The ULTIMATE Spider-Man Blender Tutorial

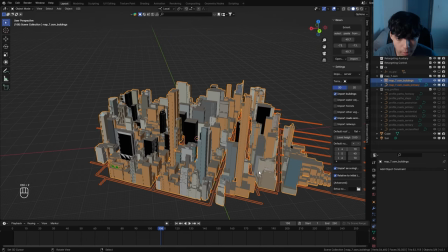746s
So with those two selected, I'll start positioning my city to where our original scene is.
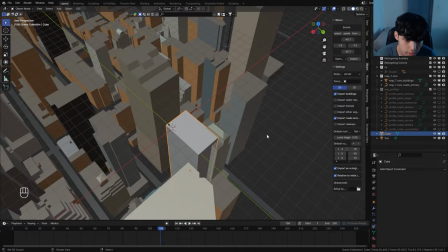751s
Cool, so now that I've positioned my city, you can see that my main building fits really nicely along the other buildings.
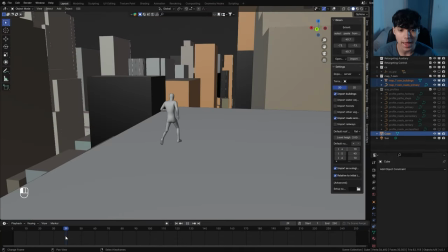756s
And now we can finally focus on animating everything, starting with the jump.
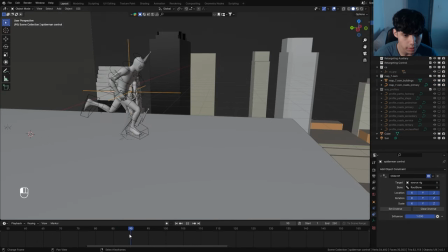760s
Alright, so to animate the jump, I'm going to go to the last frame where one of the feet touches the ground, and I'm going to auto keyframe the empty that's controlling Spider-Man.
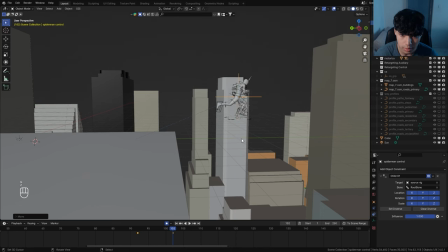767s
In the next few frames, I'll have him leap off up high into the air, and then following that, I'll have the empty fall down just a little bit.
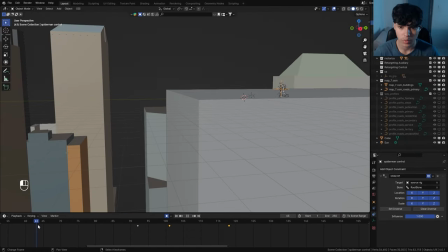774s
And I'm also going to make this final keyframe a vector. That way he's not slowing down. And what's important now is to tweak the keyframes and positioning until it starts to look natural like this.
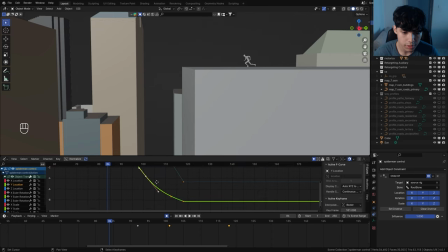783s
You can further make adjustments by bringing up the graph editor and adjusting the gradients of the curve to affect the smooth of each movement aspect.
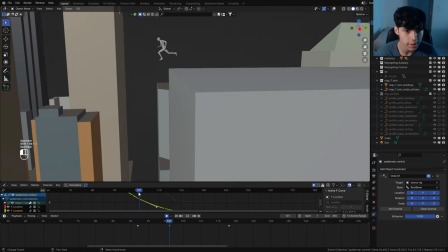793s
So now that that's looking pretty smooth, let's start rotating the empty itself to mimic the rotational energy of the jump.
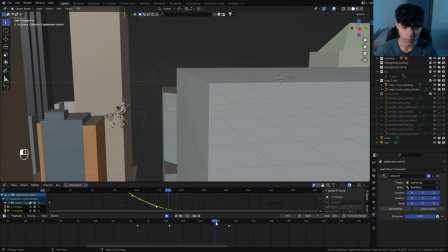799s
So I'm just going to rotate it to something like this. And when he falls, I'm going to completely flip him over.
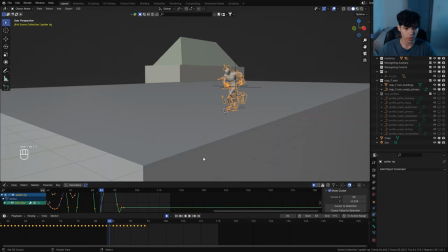805s
Once we're done with the general animation of the empty, we can finally start animating Spider-Man himself by going to pose mode.
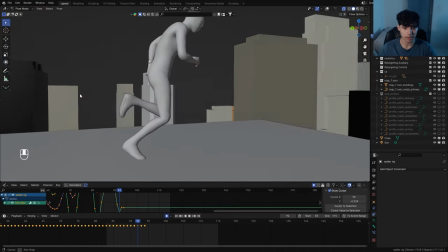812s
And once again, I'm going to the last frame where his feet is touching the ground, because after this, I want to animate him jumping off with force.
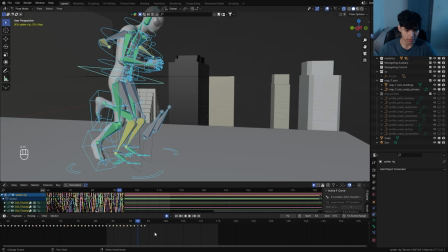819s
So I'm going to press A to select everything, and I'm just going to delete the final two keyframes after this.
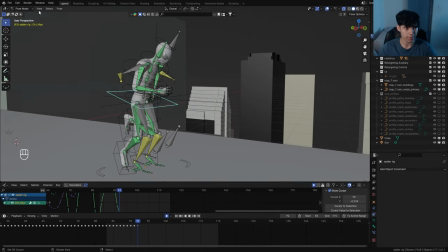824s
And we're also going to make our animation job much easier by navigating to view, align view, and view lock to active.
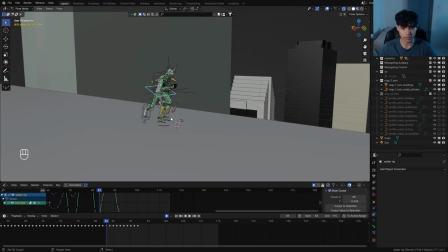831s
And I had the hip bone selected, so if I preview this, you'll be able to see that the camera follows the hip. This is going to make it incredibly easy to animate Spider-Man jumping off smoothly. So first, I'm going to hide these distracting inverse kinematic bones.
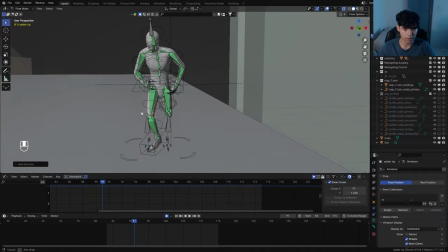845s
Now that that's cleaned up, it's much easier to animate.
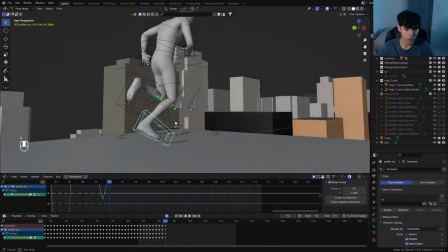848s
So let's head over to the frame where he's jumping off, and I'm going to animate this foot pushing off the ground really hard.
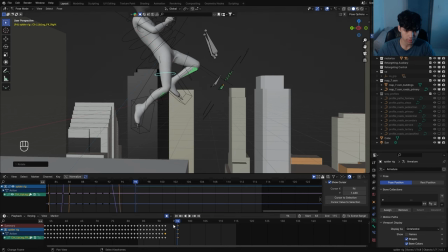855s
Then I'm going to have this right leg trail off a bit from that force. And I'm going to go forward and keep animating the leg until it looks right.
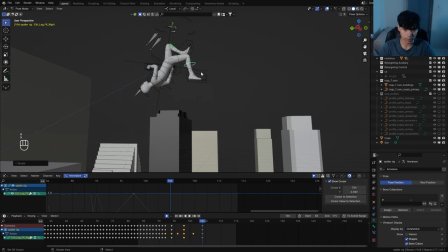866s
And once he's in the air, I want the legs to kick back a little bit. And when he's falling, I'm just going to straighten those legs back.
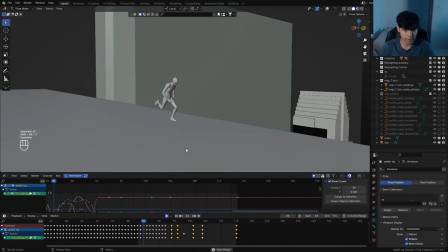876s
All right, so that's the right leg done. Let's move on with the left leg.
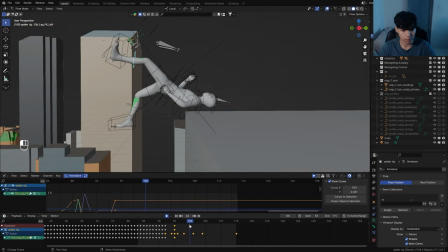880s
I'm going to have this leg kind of kick the momentum forward. When he's just about to fall, I'm going to collect those legs in.
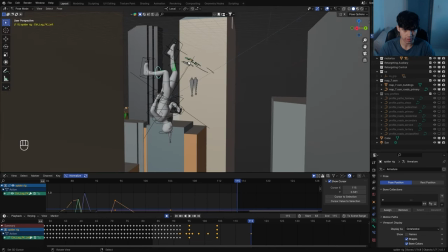886s
And when he's falling, I'm going to unfold those legs. All right, so the legs are starting to look pretty good.
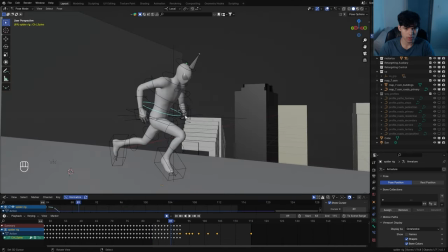893s
Now let's work on the upper body and then arms. So I'm going to find the bone that tilts his entire upper body.
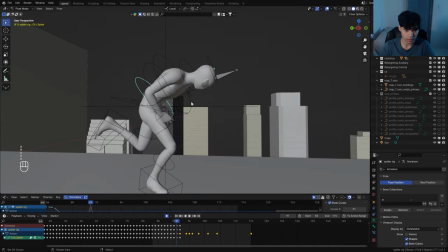898s
And right before he jumps, and I'm just going to tilt this forward for now. And I'm also going to delete some of these keyframes before to give time for his body to rotate forward.
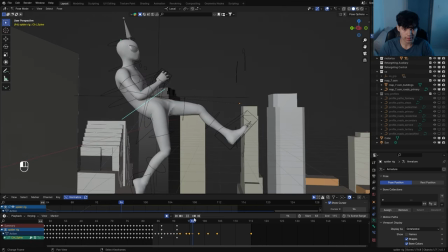908s
And once he's jumped, I'm going to release that energy. Now upper body's looking good.
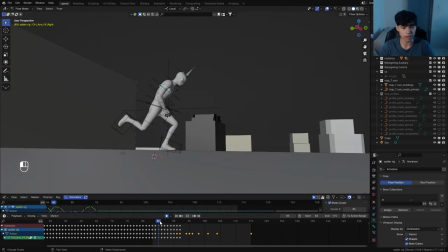913s
Let's move on to the arms. To make it a good looking jump for the arms, we need to have them swing back.
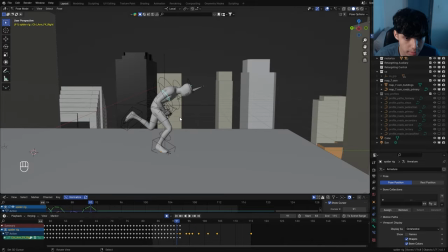919s
So right before he jumps, I'm going to move the arms around.
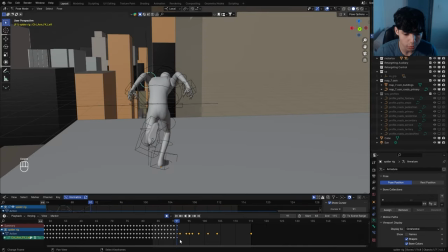924s
And I'm also going to delete the keyframes before and after this to give time for the arms to transition.
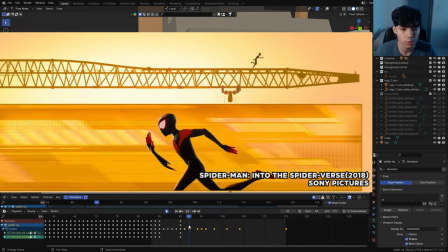929s
Great, so now it looks like he's storing up all that elastic energy. And now we need to redirect his momentum upward to justify his rotation, just like Into the Spider-Verse.
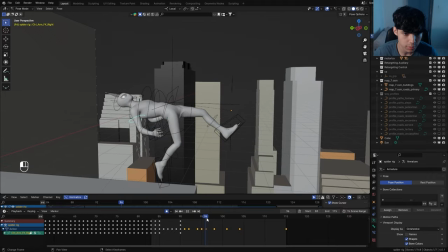938s
So when he's jumped off about this much, I want the arms to shoot fully upward.
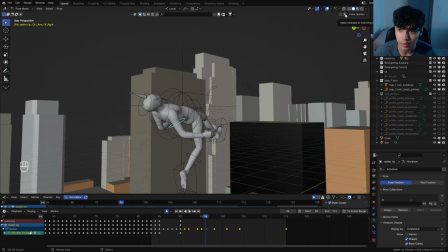943s
And to make animating two arms easier, you can also turn on symmetry right here. This way it will affect both arms, which is really handy.
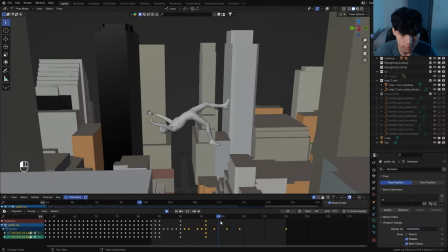953s
Cool, so now that Spider-Man throws his arms, in the next few frames, I want those arms to spread.
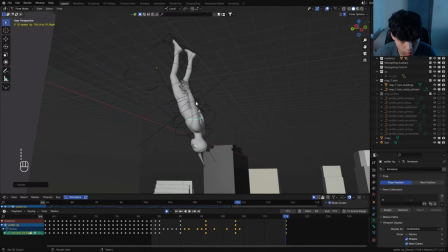958s
And when he's falling, let's close in those arms a little bit. Now that that's looking good, let's finally animate the head.
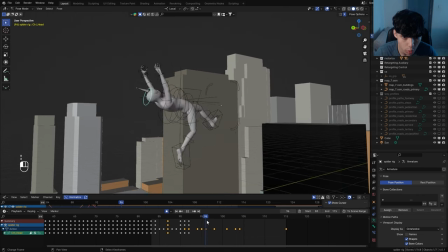966s
So when he's jumping, I want his neck to move back a little bit.
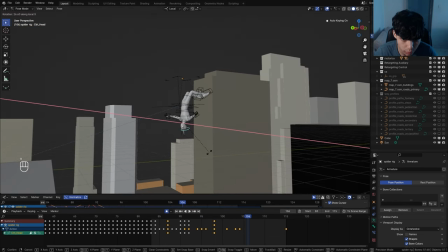970s
As he's moving forward, I want him to maintain vision with the rooftop a bit before finally looking down to where he's falling.
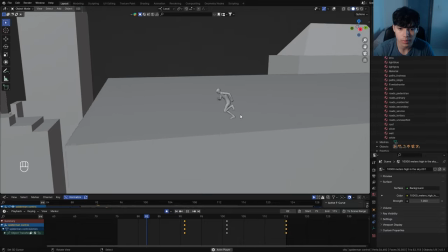976s
Cool, so now that we have him jumping off the rooftop, we can finally work on the actual Spider-Man dive and swing animation.
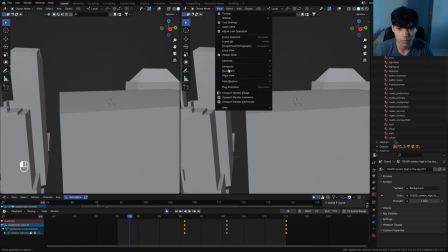982s
And before we do anything, let's split our workspace into two sections. One that's focused on Spider-Man and the other that's stationary.
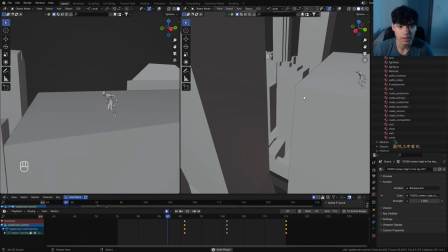991s
This gives us two perspectives that kind of guide us in making the right choices for animation.